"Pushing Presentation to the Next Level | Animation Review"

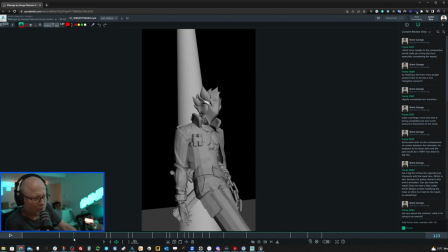3:30 It, there's something about it it feels awkward and i think that the reason for it is is the as the arm comes up the the upper arm sort of slows down and actually moves kind of downwards and like the elbow takes over and then the upper arm comes up again where like if
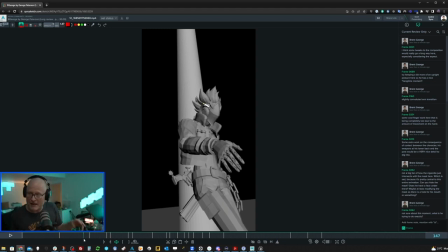3:45 i'm gonna just pick my if i'm just gonna take my hand and grab a cigarette out of my out of my ear i'm not gonna i don't think my arm doesn't move in like segmented ways it just the whole hand the whole arm just kind of comes up now you can break it down and make it more interesting have a bit of an arc or a little bit of drag on one of the limbs but right now it just feels like there's too many
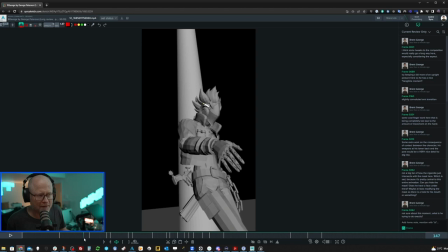4:03 complexities to the way he's moving his arm here it feels like he's thinking about moving the upper arm and then the lower arm it's almost like he's got separate control over those different different parts of his arm when in reality that's not how people move they just basically especially arms they move
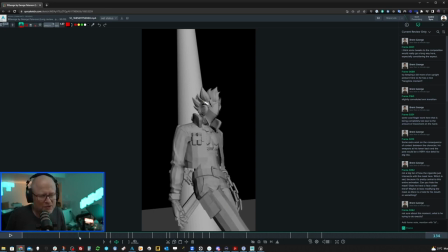4:16 in a very ik-like fashion so i would probably smooth that out just because it feels awkward um there's also this sort of it's it's it's the same kind of problem on the way out like like you can see the shoulder kind of moves on its own here, right here, and then stops.
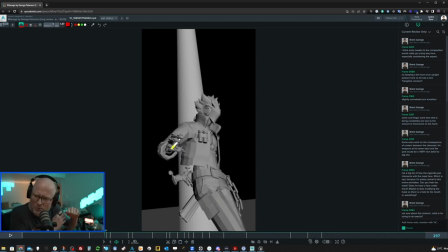4:33 And then the rest of the arm moves too many things are moving in like different sort of segments. And I think that you need to try to unify that a little bit so that the whole arm feels like it's operating as a single unit. I'd like, I'd like to just take a second here before I get too deep into this. I really, really like this piece.
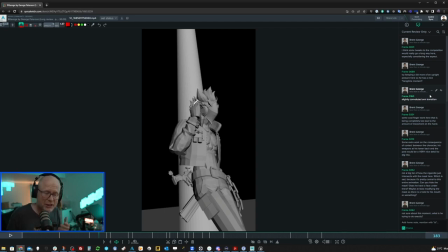4:53 So like I I'm giving you some constructive criticism on things that I feel like could be notable for you to maybe focus your energy on. You didn't send me a note, So I don't really know what you want me to focus on. So I'm just going to give you basically my impressions of like areas that I think could be better. Um, and you know, like maybe giving you something to work on.
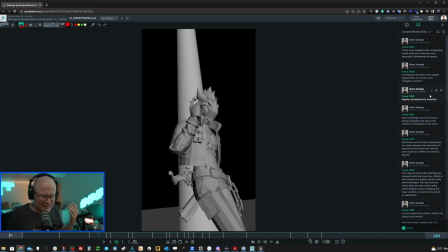5:09 Cause I think a lot of people who send stuff in, um, that's this polished, they're just like, they know that it can be better, but they're not too sure exactly where to look and they just want some fresh eyes. So that's what I'm going to basically give you. There's nothing in here at all that I think is critical. I don't think there's nothing here that sticks out in it's, it's there.
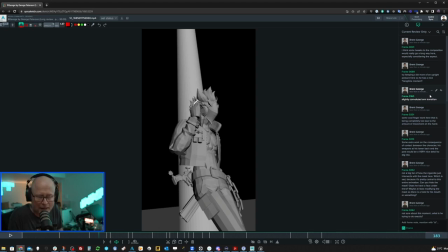5:25 There's a couple more important notes, I think is what, and as they come up, I'll bring them up. But for the most part, a lot of these notes are just like opportunities. If you wanted to sort of invest a little bit of more time and energy in some of these areas or consider making some tweaks or changes, I think you could move the needle a little bit. But it's a really good piece.
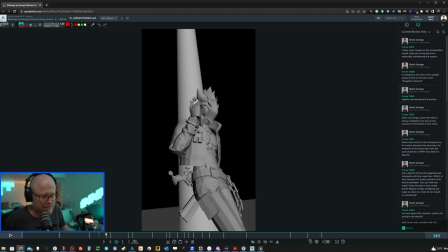5:44 It's really nice. So just keep that in mind as I'm moving through these notes. Some cool finger work here that is completely being lost due to how fast the arm and hand are moving. Um, I think just better staging is what you need here. I, I really didn't see this at first, but like he's twirling the cigarette.
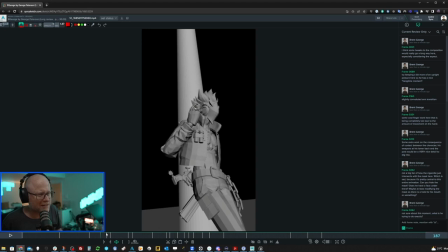6:04 Um, it could probably use a, like, I mean, it looks like there's some, you know, the cigarettes traveling right through the one finger. So I think it probably could, could use a little bit more cleanup, but you know, only if you actually stage it a bit better,
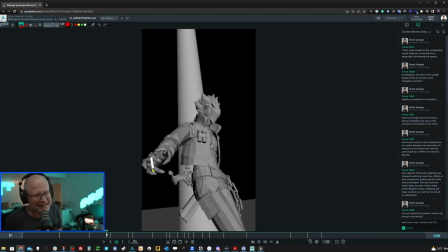6:19 because right now having that kind of level of movement on the cigarettes and the fingers is kind of a waste of time and energy really considering how quickly the hand is moving you'll never see any of that right um you know maybe maybe as long as he maybe if he pulls
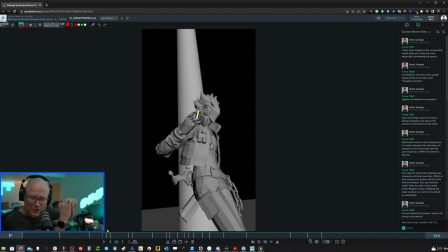6:34 it out and then he starts flipping it along his fingers like kind of one of those those tricks with the coin where he flips it between the different um the different fingers maybe does something like that first and then kind of just shoots his hand out and almost like flick catches the cigarette to get in it like from
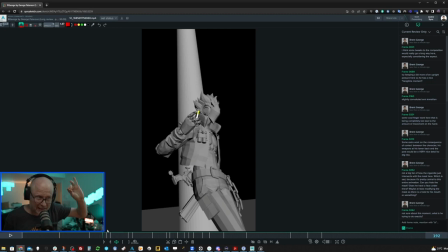6:47 from basically between his fingers into like basically the fingers that he needs to manipulate the cigarette into his mouth. I think doing something here is an interesting, it's a question. Like it's an opportunity you could use. Right now, it looks like you want to do something, but it's completely being overshadowed by the fact that the arms are moving too much.
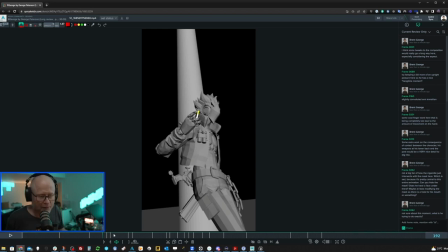7:07 So I would do one or the other. I don't think I would try to do both at the same time. I like something about this that feels pretty cool. but like, it'd be kind of cool if it realized there was some real purpose. Like I said, like maybe he's trying to flick it and catch it or something like that right now.
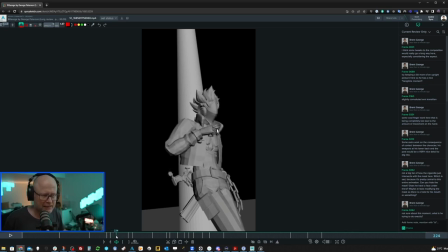7:26 It just feels like he's doing it kind of, to kind of do it. This is one of the areas that I think bugs me the most to be completely honest that I do not like, um, the fact that he's sticking a cigarette into a, into a, into a mask. It just doesn't sit right with me. It, it, it bothers me.
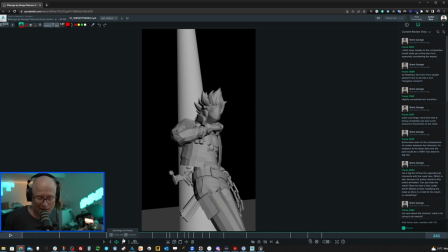7:40 It's maybe, maybe I'm just obsessive compulsive in that way. And it, it, or, or just anal retentive. I don't know, but I don't like the idea of it being physically improbable, implausible. Um, so I mean, my question would be, can you hide the mask? Can you modify the mask?
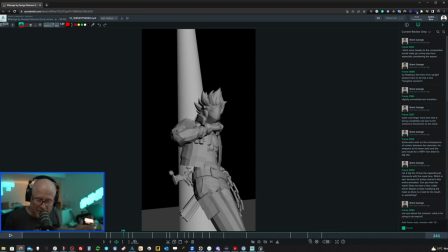7:59 Maybe make a, make a hole there where he could actually insert the cigarette for smoking? Because right now it just drives me nuts. I'm going to lie. I'm not going to lie to you. Um, it's unfortunate because I like the character a lot. I think he looks awesome. Um, it just be great if, um, if like, I guess my point here is, if you're going to do a whole bit on someone with a cigarette,
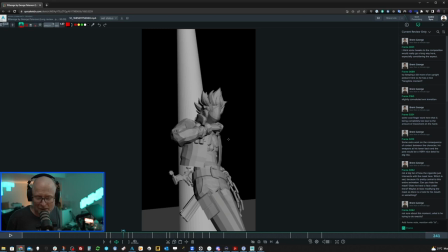8:19 then make sure that the person or the rig that you choose, it can work with that idea. I feel like, I don't know, it's almost like you wanted to animate this character because you really liked the rig.
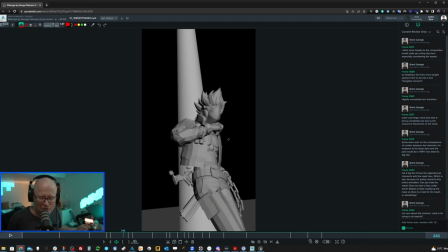8:32 But yet, you kind of came up afterwards with this idea of the cigarette and you're like, oh, but there's nowhere to put it. Oh, well. I don't know. I don't know if I would have done oh, well. I think the animation is still awesome on its own, but it does seem to be a really, really big shadow that's sort of casting over the whole thing because you can't,
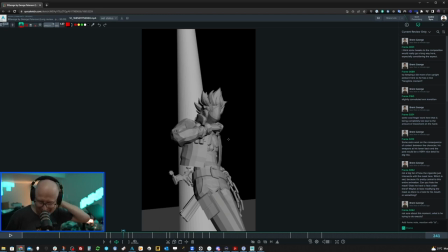8:52 just because it doesn't work. So, I mean, at the end of the day, people are going to look at it and still think it's awesome. But, you know, anyways, I don't know if you have any options there, but I'd be interested to hear what, you know, what you could maybe do to get around that.
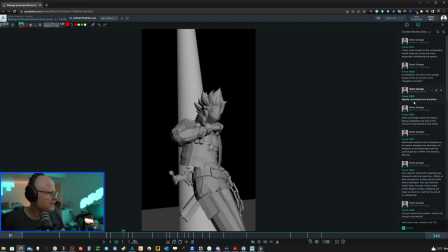um so this is a this is a note that i would have for the entire sequence the uh the fact that he's leaning against this pole this pole post i don't know um and he's got like these two guns mounted behind him um it's
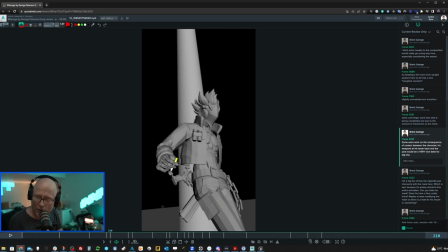9:27 begging to be a bit more carefully handled the interaction the physical interaction like you can really see here like it just there's a lot of floating there's like i don't really feel like he's actually leaning and making contact with that post.
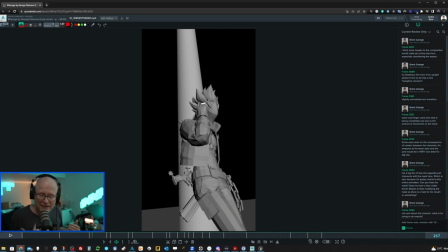9:40 And it's a complicated thing to do because you got those weapons there as well. So, but it, but complicated is, is the invitation of, of opportunity, right? Like, especially when it comes to animation, it can be at least if you want to put the time in, I believe that it would be really worth it because he's relatively static on this post and he moves around a little bit.
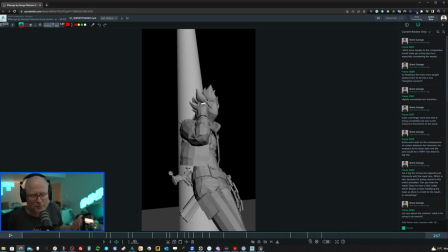10:00 And so those movements should feel plausible and believable and tangible. And I think it's a matter of just trying to figure out what What would it look like if he was leaning against a bunch, a couple of weapons and then also leaning up against, uh, like basically these weapons are sandwiched between his back slash butt and the post itself.
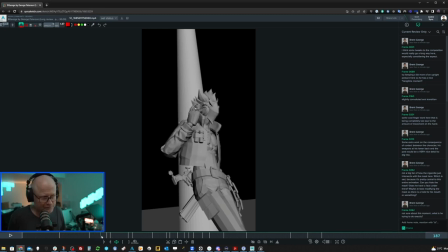10:18 And right now I just don't feel like there's been any or enough effort to properly realize that it just looks like they're floating clearly through the post here. You know, like there's nothing, there's, there's no, like I, there should be some friction. Basically I should feel friction when he starts to do something like this.
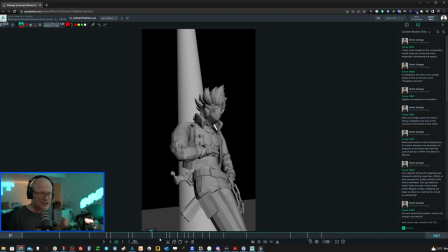10:34 That just doesn't make any sense. If you're leaning against the post and you're rotating like this, you just, you wouldn't, you would roll. But what's more complicated is that there's these weapons here. So it's not like you're just rolling your back on a post. There's weapons that are also making the actual initial contact with the post. And then your back is contacting them.
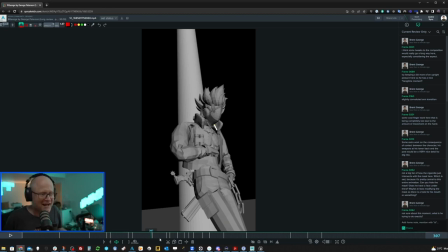10:50 I mean, I have questions. I have lots of questions. But no answers when I look at the animation. I don't feel like you've really decided to like put a stake in the ground and be like, I'm going to handle this. Like, this is something that I'm going to do. And I think you should. I don't think it would be, it wouldn't be a lot to do because he's not moving a lot.
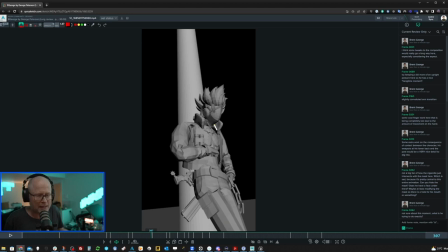11:10 It would just be a matter of making sure that these weapons can be animated relative to him properly to make it just feel like there's friction there and there's the proper contacts are being respected. So take that for what it's worth. But right now, I mean, areas like this are really problematic just because it's just, there's literally no feeling of real physical contact with him in the post.
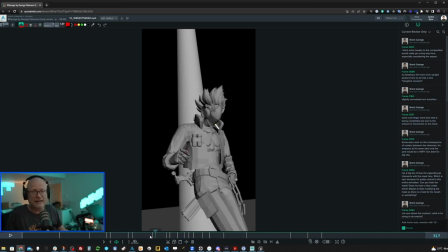11:29 It makes it feel like he's not even actually touching it when in reality it's clear that he is leaning 100% into it. I'm not a big fan about the way the cigarette, oh, I already said this. I'll just skip right past that. This is where I'm whining about the cigarette kind of just floating in his mask.